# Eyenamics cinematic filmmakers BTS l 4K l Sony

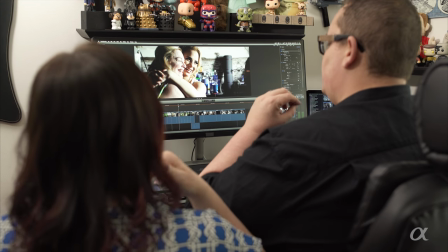We've established that
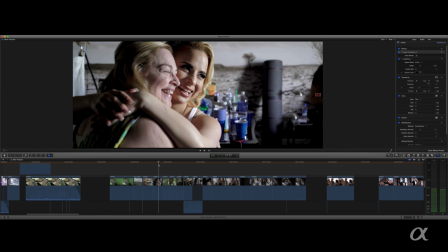they're at a separate location than the girls. So now that we have both of those ideas established, we can jump back and forth without confusing the viewer too much.
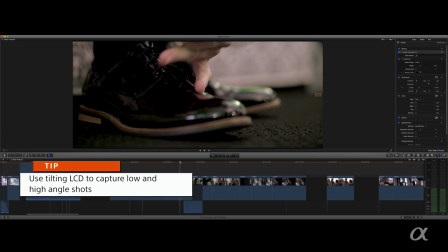And then we're going to transition with the guys. They're done. We want a kind of a cool shot of all the guys walking.
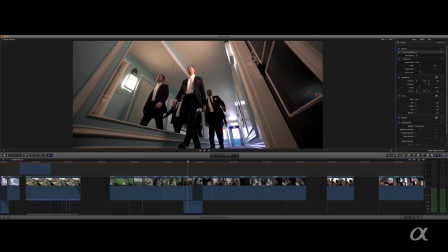So I like doing like a wide shot of them walking down. This hallway was beautiful. You get the mirror there, and so we just, you know, cut that, and then them walking over the camera.
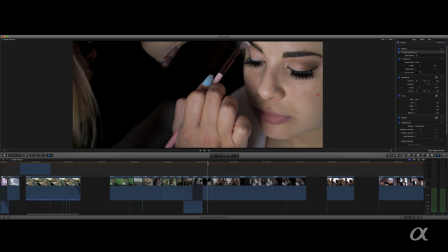So then this next clip with the bride, the makeup artist, she already knew the best place to position the bride was in front of the window.
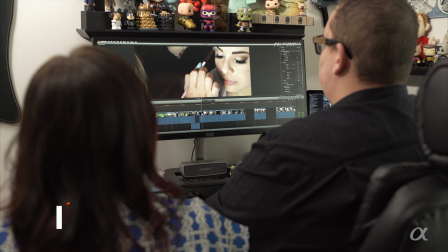So of course, I didn't have to ask them to move any or change anything. I did have them shut off some lights in the room that were making really weird mixed lighting.
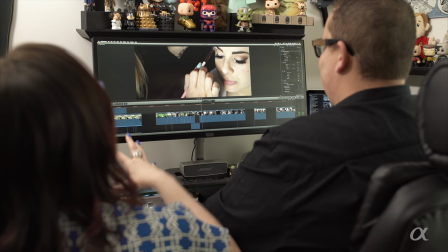But so the bride is seated in a makeup chair, but I still want to get up high, so I'm shooting,
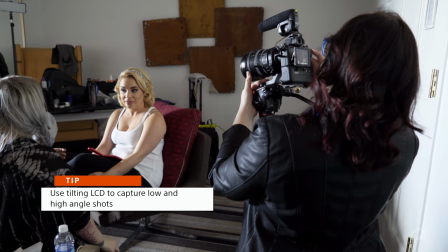you know, pretty high angle, and with the A7S II, I'm able to tilt the screen down to make sure I'm in focus and framed correctly.
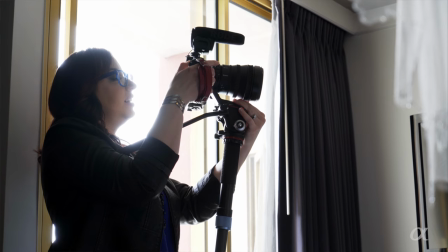Just getting those super flattering, beautiful shots. As every woman knows, the best selfie is from up high.
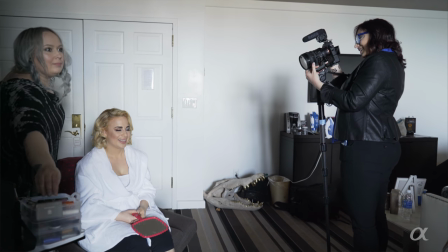So on the wedding day, when I'm shooting the bride, the most beautiful way to shoot her is from up high while she's in the makeup chair. It just is a very flattering and a beautiful angle for them. So I'm pretty tall.
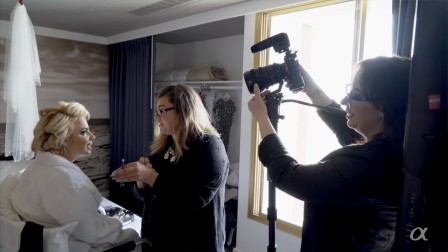I'm a pretty tall woman, but I still want to get even taller.
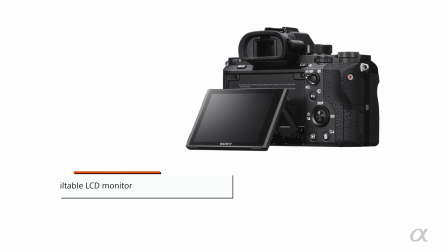If she's in a tall chair, I want to get even taller so I can flip the screen down and still be able to frame up my shot, make sure I'm in focus, make sure I get the shot.
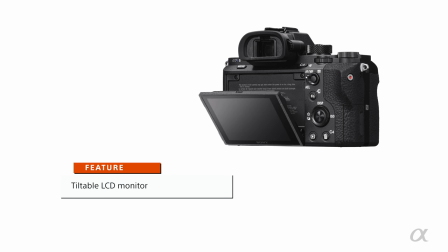That's just one feature that I absolutely love about the camera. It seems simple, it seems maybe even a little silly for some. Just being able to tilt it up and down, it just makes our job so much easier.
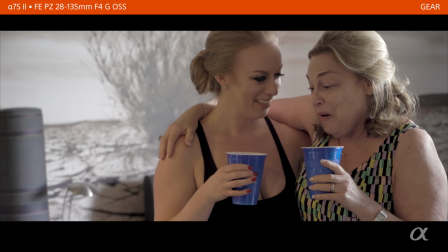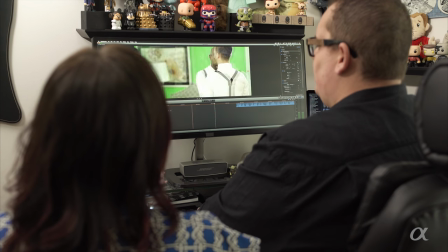During this whole time, we have music playing in the background, and we've cut away from the vows just for a moment, just to let the video breathe a little bit and show what's going on.
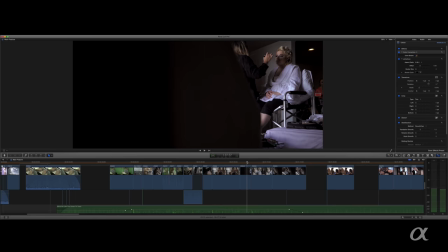And then this is a case of where you do anything to get the shot. I was like inside the closet.
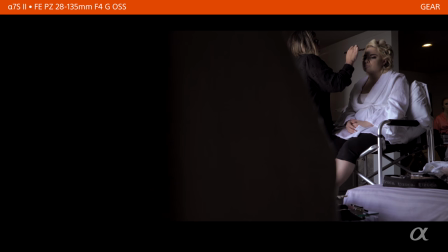She was inside a closet to get the shot. Yes, because I just wanted a totally different angle, and sometimes hotels rooms are very restrictive of space.
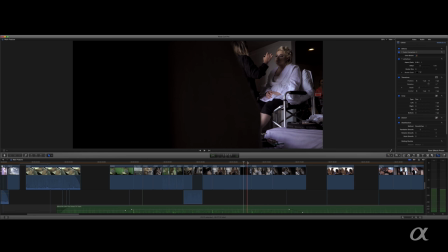Mm-hmm. So you just have to do whatever you gotta do. we're always looking for interesting angles and use of negative space, but we also want to keep each shot fresh. So that's why we're always changing our focal distance.
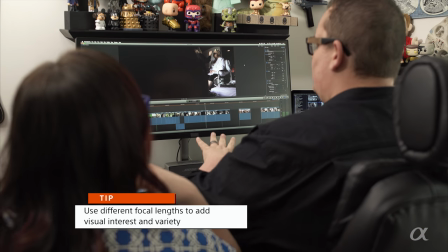We want the viewer not to work hard to watch the film, but we don't want to shoot like everything on 35 millimeter.
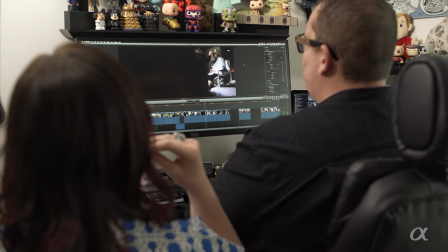We don't want to shoot everything even on 80 millimeter. We want to shoot, you know, like she loves the 28 to 135. So she'll 28. And then I think our next shot is going to be a little closer.
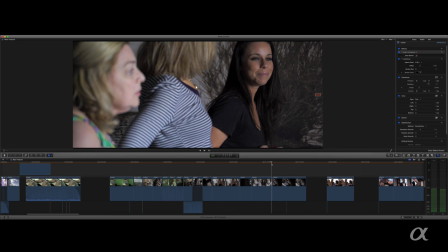Yeah, probably 135 of people watching her getting ready and smiling and enjoying the day.
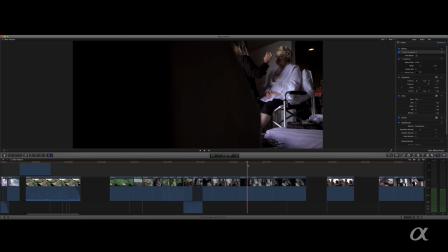We don't want the film to be static and boring. Like, we don't want everything to be from the same focal length.
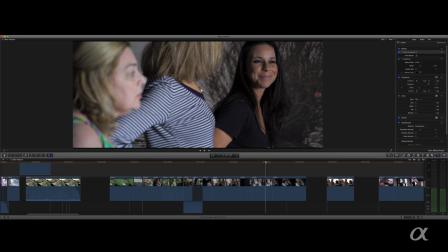After the, you know, the clip of the ladies watching, we have just a few really beautiful, we call them like beauty shots of the bride.
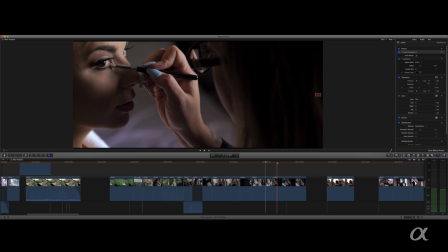So like, she's still doing makeup, but you know, we're looking for the most beautiful angles.
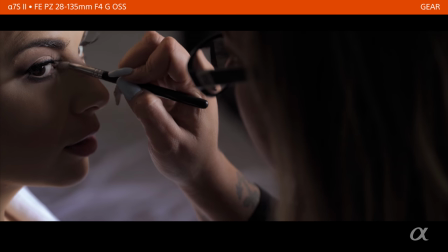And this shot, I think, is my favorite bridal prep shot of any film we've ever done.
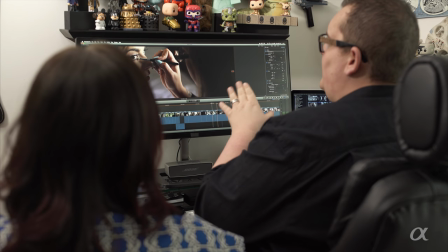That Amber nailed it. But here's one thing that made this shot great, is that the angle is just a little higher. And so it really is flattering for the bride. This is just the window light.
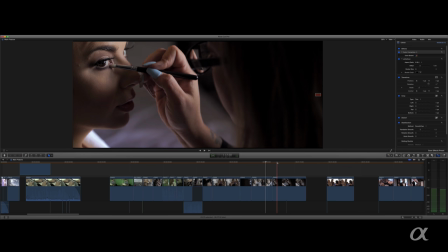And for whatever reason, it's just curving around her face, really, really making her cheeks pop.
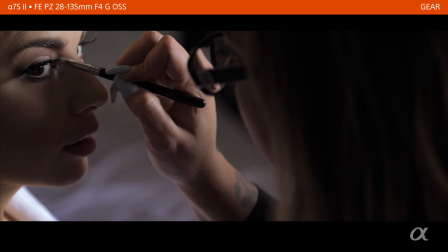It's a beautifully composed and beautifully lit. And it's one of my favorite shots.
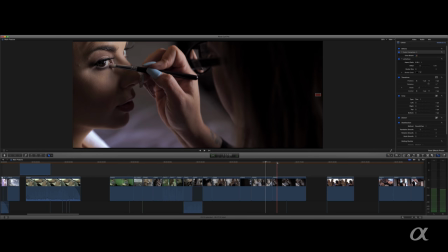No matter how beautiful the bride is or how handsome the groom is, we're always looking to get their best angle, their best features.
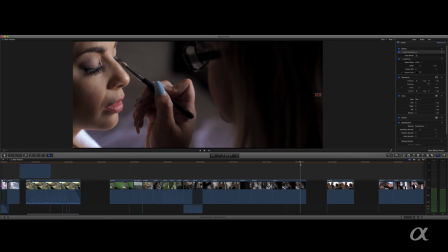So then we go into, it's a little bit of time shifting back to the night before, which is the rehearsal dinner we attended.
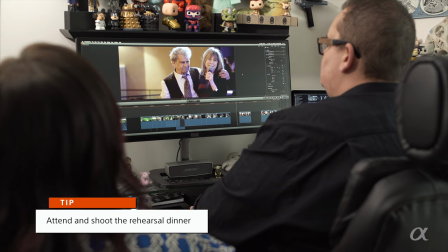We did attend the rehearsal dinner to make sure that we got more natural audio, because you're never really quite sure how the vows are gonna end up.
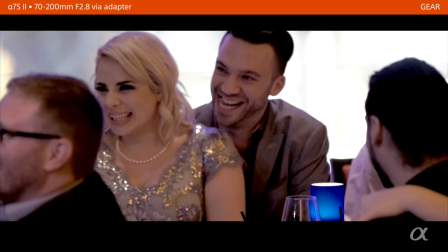That you had such good sense to choose each other as life partners.
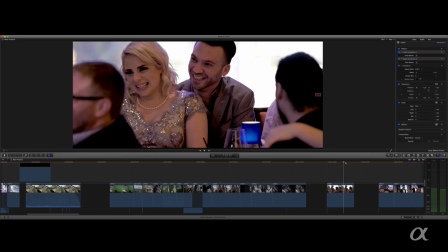And then we just cut to a quick reaction of the bride and groom. This is the power of the codec and the 4K that comes out of this.
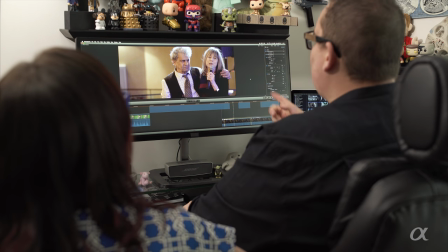Now, for whatever reason, I'm not gonna point any fingers, but this was greatly underexposed.
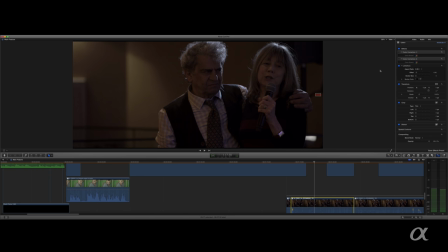This is the shot that came out of the camera. So that's what I came home with. Don't show my... I'm just saying, I don't know how it happened, I don't know why, but it's greatly underexposed. I mean, if I would have been on my other camera system, if I would have tried to bring those shadows up, I would have got so noisy.
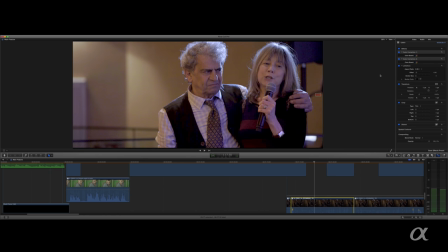But we're able to come back to something. Here's the one thing I want to tell everyone.
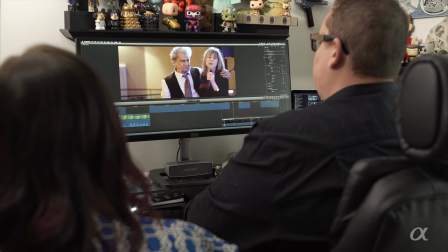We shoot so many weddings, there's no way you can get every single shot perfect. Every single time. Right. You're human. Occasionally, something weird will happen.
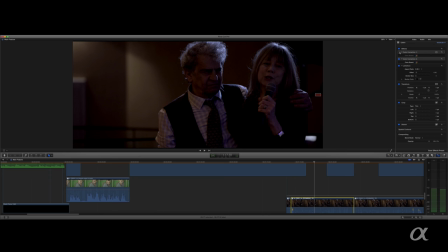I don't even know what happened to that shot. But you're not perfect. You're not going to get every single shot exposed perfectly, framed perfectly.
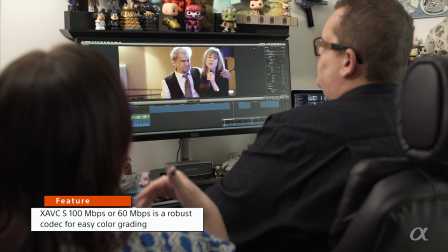The power of the Sony cameras and the codec is that you can recover. Right. You can recover that.
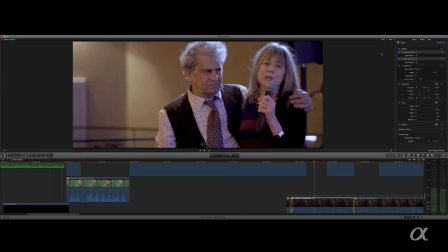And I was able to recover it without blowing out his hair light. Again, we couldn't stop the toast and say, okay, we got to reset our lights.
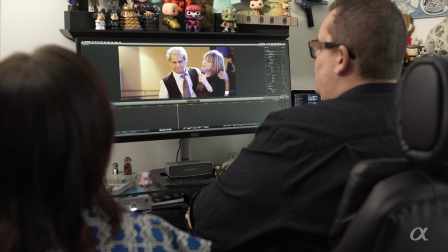We just rolled with it, and I think it worked out really well. So during her toast, we're cutting back to him finishing up getting ready. I mean, the amount of detail is just ridiculous
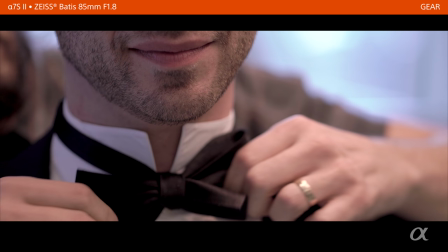on his hair on his face is just, I don't know, it's just ridiculous, the detail we come home with. This is a scenario where shallow depth of field works, because out the window behind him is a car parking lot.
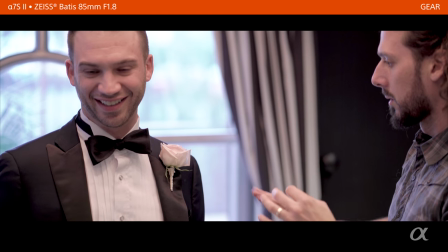I don't want to see that. I want to see, you know, this bow tie and his friend helping him.
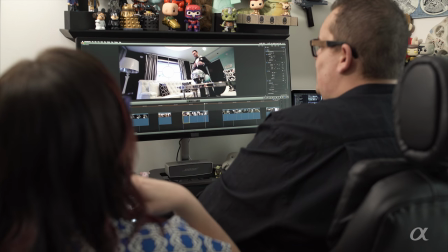This is an interesting shot. This is A7S II with a 10-18 clear image zoom is at 1.4 crop handheld. And anytime I want to do a moving shot, I want to call it faking a slider shot.
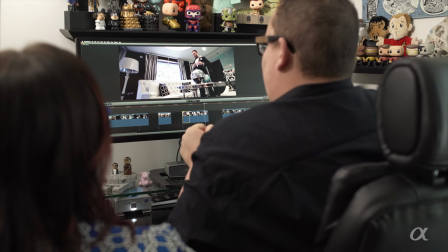I just pull the camera into my body and move my body left and right. I don't want to break the moment. I just want to get the shot and not have to say, wait a second, let me get a tripod. Wait a second, let me get my slider. Wait a second, let me put it together. Wait a second, let me mount my camera. And action. I just wanted to get it. I mean, if I come into the room and I got a tripod and I got a slider and I got a glide cam and I got shotgun mics and I'm here to put a mic on, it's really, he's very aware that he's being filmed, and a lot of times the guys especially will act much differently once they are in the scenario where, hey, I'm being filmed, you know, all this crazy lighting going on. So we like to keep our kit small, go in there with handheld, and with that built-in image stabilization,
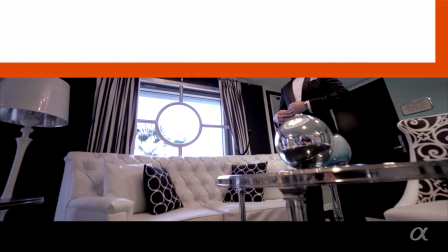it really helps us get the shot without being too intrusive. That's one thing I love about the A7S II, five-axis stabilizations.
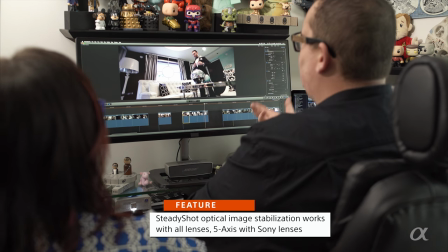You can get handheld shots. And yes, this is a wide shot, so your wider lenses are going to be much more forgiving when you go handheld, but it still gives you the same effect without having to get set up. And under all this, of course, his mother's talking, and we just cut back every once in a while just to remind him what they look like and how cute they are.
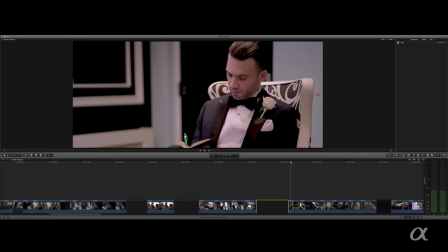And then I walked in, and Michael, our groom, was writing a note to be delivered to his bride during prep. Again, handheld, you know, grab the camera.
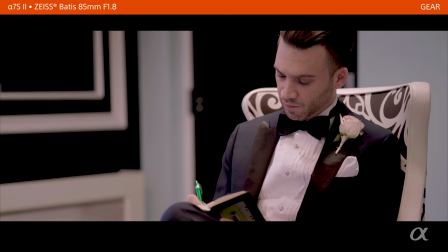It's really all about what sort of the movies and the songs and the books talk about.
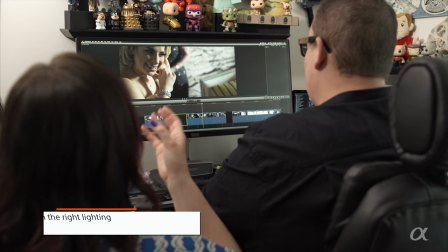So this is one of the instances where we place the bride where we want her, to where there's beautiful light and beautiful natural light, and just let her then get ready.
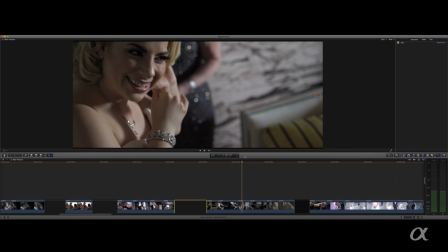So we put her in a beautiful situation so that she can just get ready naturally, because brides and grooms or couples are non-actors.
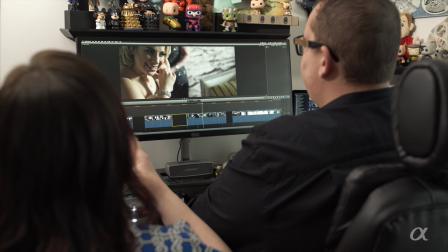So you right. have to just allow things to happen organically. I mean, we may tell her, like, just twist your body just slightly more into the light, but then, okay, then now just get ready like you normally would.
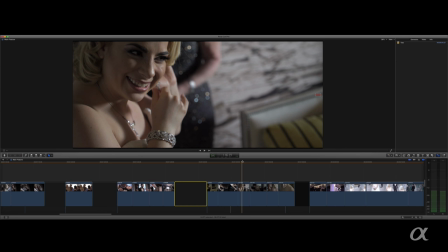We put her in a situation to make her look amazing, right. and we can get the shot that we need.